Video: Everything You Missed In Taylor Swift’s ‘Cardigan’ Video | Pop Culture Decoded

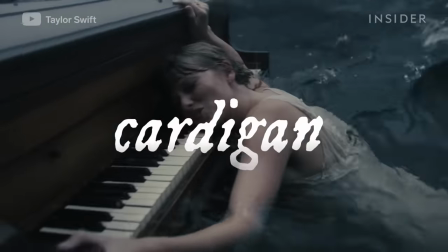(0:00)
Taylor Swift dropped an enchanted music video for her new song Cardigan, the lead single from her surprise 8th studio album Folklore.
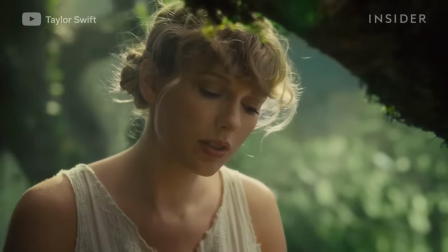(0:07)
Both the lyrics and video for Cardigan reminisce over a past relationship, following through its different stages.
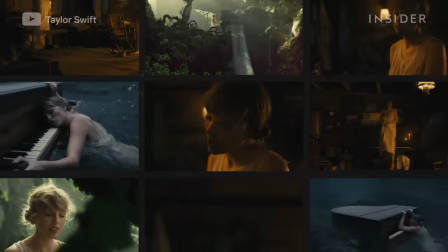(0:13)
Here's all the hidden meanings and messages you might have missed.
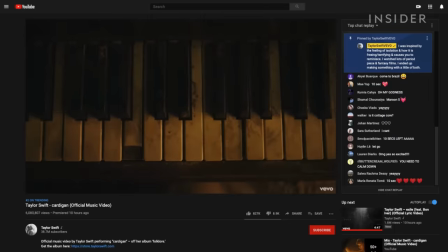(0:16)
Before the video's release, Swift revealed in the YouTube premiere chat that the song is about lost romance,
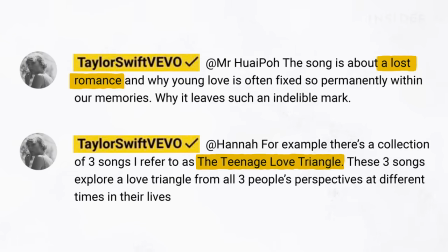(0:22)
and part of the three songs she refers to as the teenage love triangle. Fans quickly theorized that the songs Betty and August make up the other two.
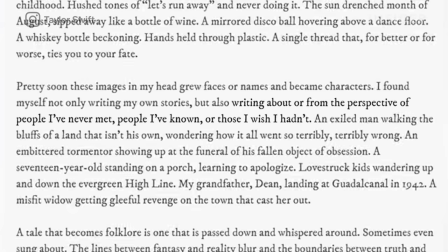(0:30)
Swift also said that many of the songs on Folklore are written from the perspective of fictional characters,
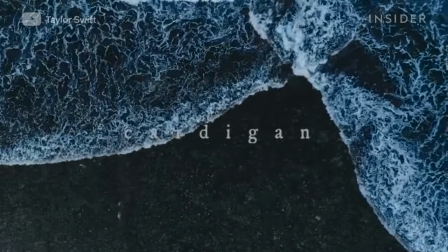(0:36)
and although Cardigan sounds like one of these songs, there's still plenty of Easter eggs of her own past.
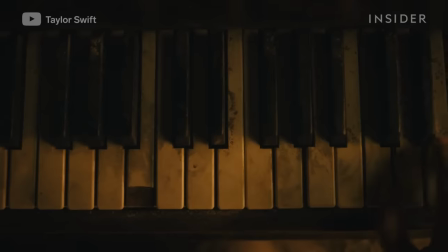(0:42)
The video begins with Swift playing a piano in what looks like a cabin. The keys are dirty and broken, which suggests it's been a while since they've been played.
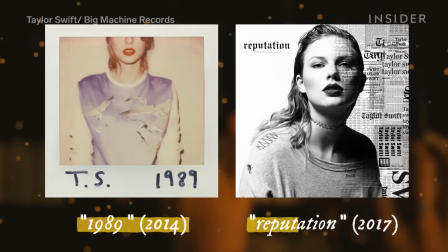(0:50)
This could be a hint to the 3-year period between her 1989 and Reputation albums, the longest break from music in her career so far.
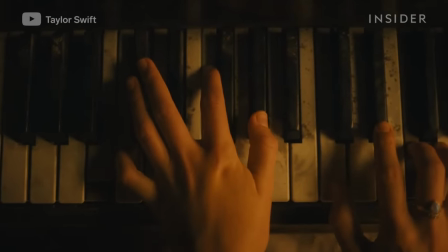(0:59)
The image also suggests a return to something old and forgotten, which fits with the reminiscing lyrics of the song.
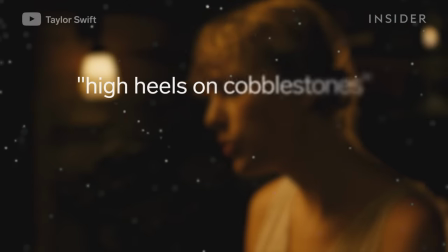(1:06)
In the first verse, Swift sings of high heels on cobblestones and dancing in your Levi's drunk under a streetlight.
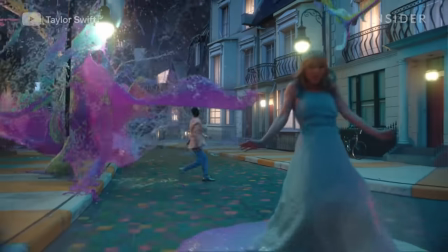(1:12)
These lyrics sound similar to a scene from her music video for Me.
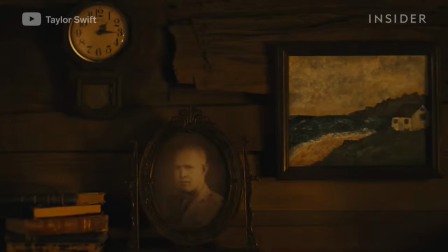(1:16)
Next to the piano is a framed photo of an older man who appears to be her grandfather, Archie Dean Swift.
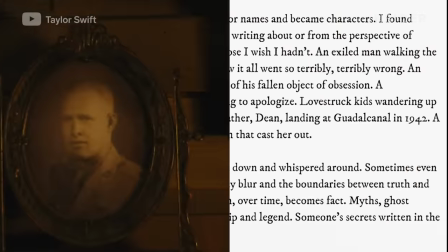(1:22)
The photo is likely a nod to the Folklore track Epiphany, which she wrote was inspired by her grandfather landing in Guadalcanal in 1942.
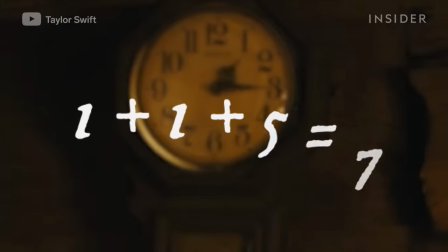(1:30)
According to the clock on the wall, it's 1:15, which adds up to 7, and 7 is also the name of the album's 7th track.
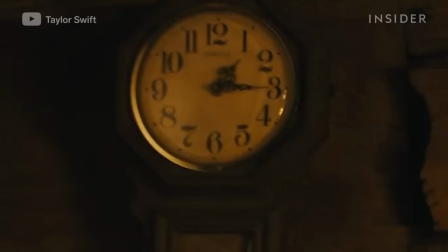(1:38)
The clock's hands also point to 1 and 3, indicating Swift's lucky number 13, which she's been known to hide throughout her past music videos.
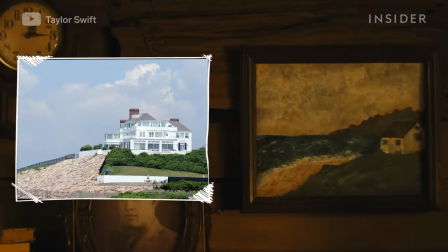(1:47)
There's a painting of a house by the ocean, which looks pretty similar to Taylor's house in Watch Hill, Rhode Island, called Holiday House.
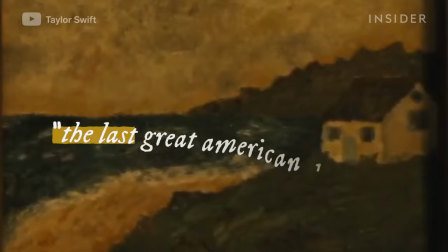(1:54)
She also name drops the house on track 3 of Folklore, The Last Great American Dynasty.
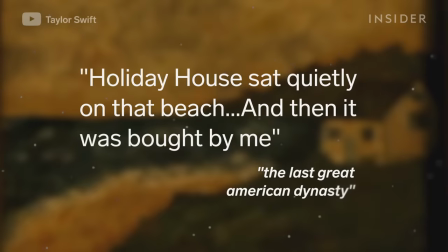(1:59)
Holiday House sat quietly on that beach, and then it was bought by me. We get a glimpse of some of the other paintings above the piano.
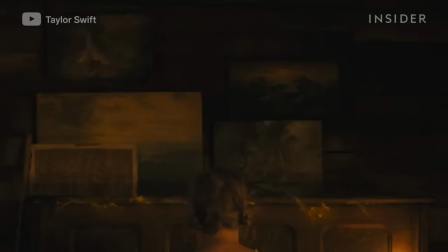(2:07)
The collection of artwork could be an Easter egg for this line from the song Peace, "You paint dreamscapes on the wall."
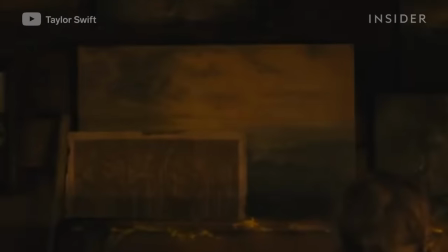(2:13)
This painting with a sunset could be a nod to the Invisible String lyrics, "Time, when there's time, gave me the blues and then purple pink skies." Those purple pink skies could be a nod to Taylor's last album cover for Lover.
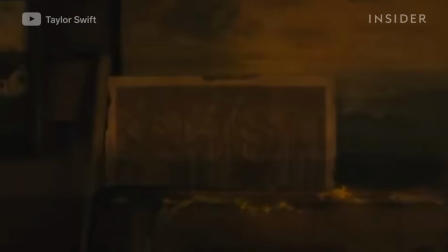(2:27)
And this painting with trees could be a reference to the lyrics from the song 7, "Please picture me in the trees."
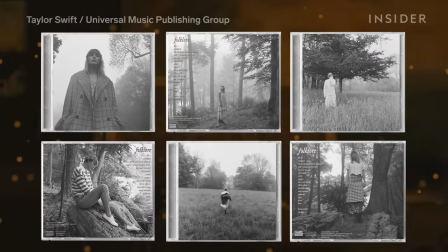(2:33)
It also matches the album's overall imagery as seen in its various covers and promotional images.
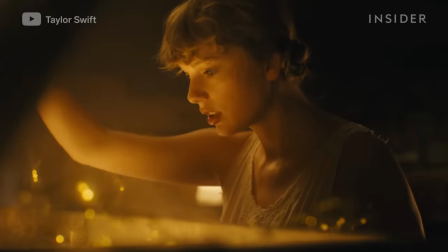(2:39)
Golden sparkles start to waft out of the piano, which could be a reference to the pixie dust from Peter Pan, but more on that later.
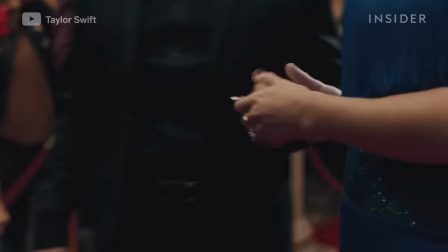(2:46)
The effect also looks a lot like the note Taylor received in her Delicate music video.
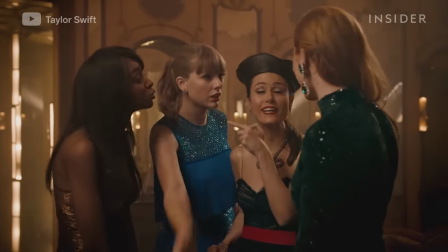(2:51)
Just as the note seemed to take Delicate Taylor on a journey where no one could see her, Cardigan Taylor follows the piano glitter on another adventure.
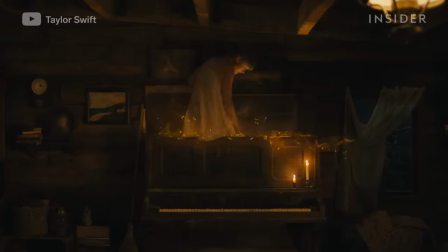(3:00)
She climbs into the piano, which seems to symbolize how music can transport you,
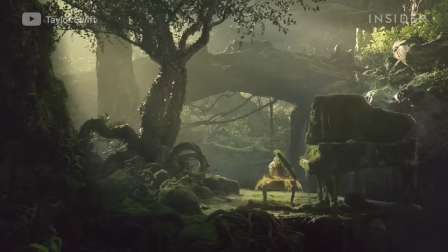(3:05)
especially into the past, and we see Taylor literally be transported to relive a past relationship. Before the music video premiere, Taylor also shared that the song is about why young love is often fixed so permanently within our memories,
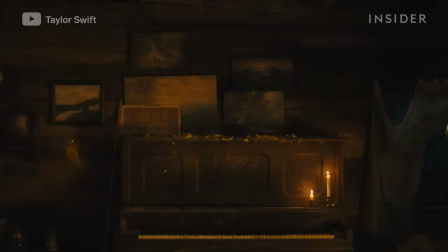(3:18)
and the video seems to follow a metaphorical memory of young love. Taylor emerges from a piano seat into a jungle paradise.
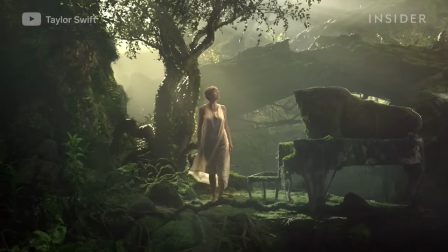(3:26)
It looks sunny and peaceful, which could represent how people tend to romanticize the past,
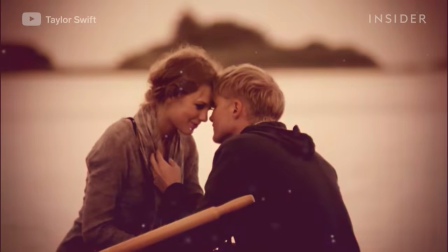(3:32)
but also how relationships start out feeling perfect, especially when you're young.
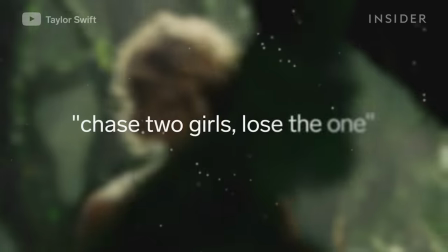(3:36)
Taylor starts playing the piano and sings, "Chase two girls, lose the one," which sounds like a reference to the first track on Folklore, "The One."
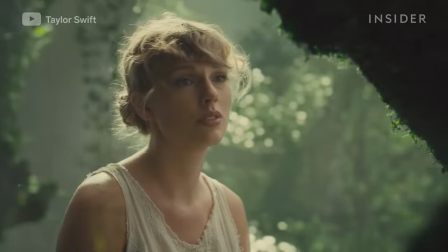(3:45)
As Taylor continues playing, we can see a waterfall flowing out of the piano,
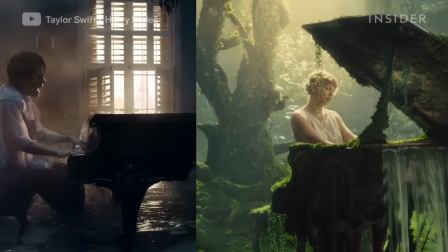(3:50)
which some fans have been quick to point out looks similar to Harry Styles' Falling music video.
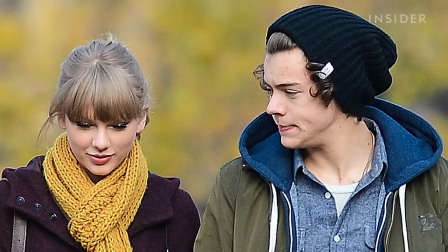(3:55)
The two artists dated back in 2012 and are thought to have written several songs about each other since.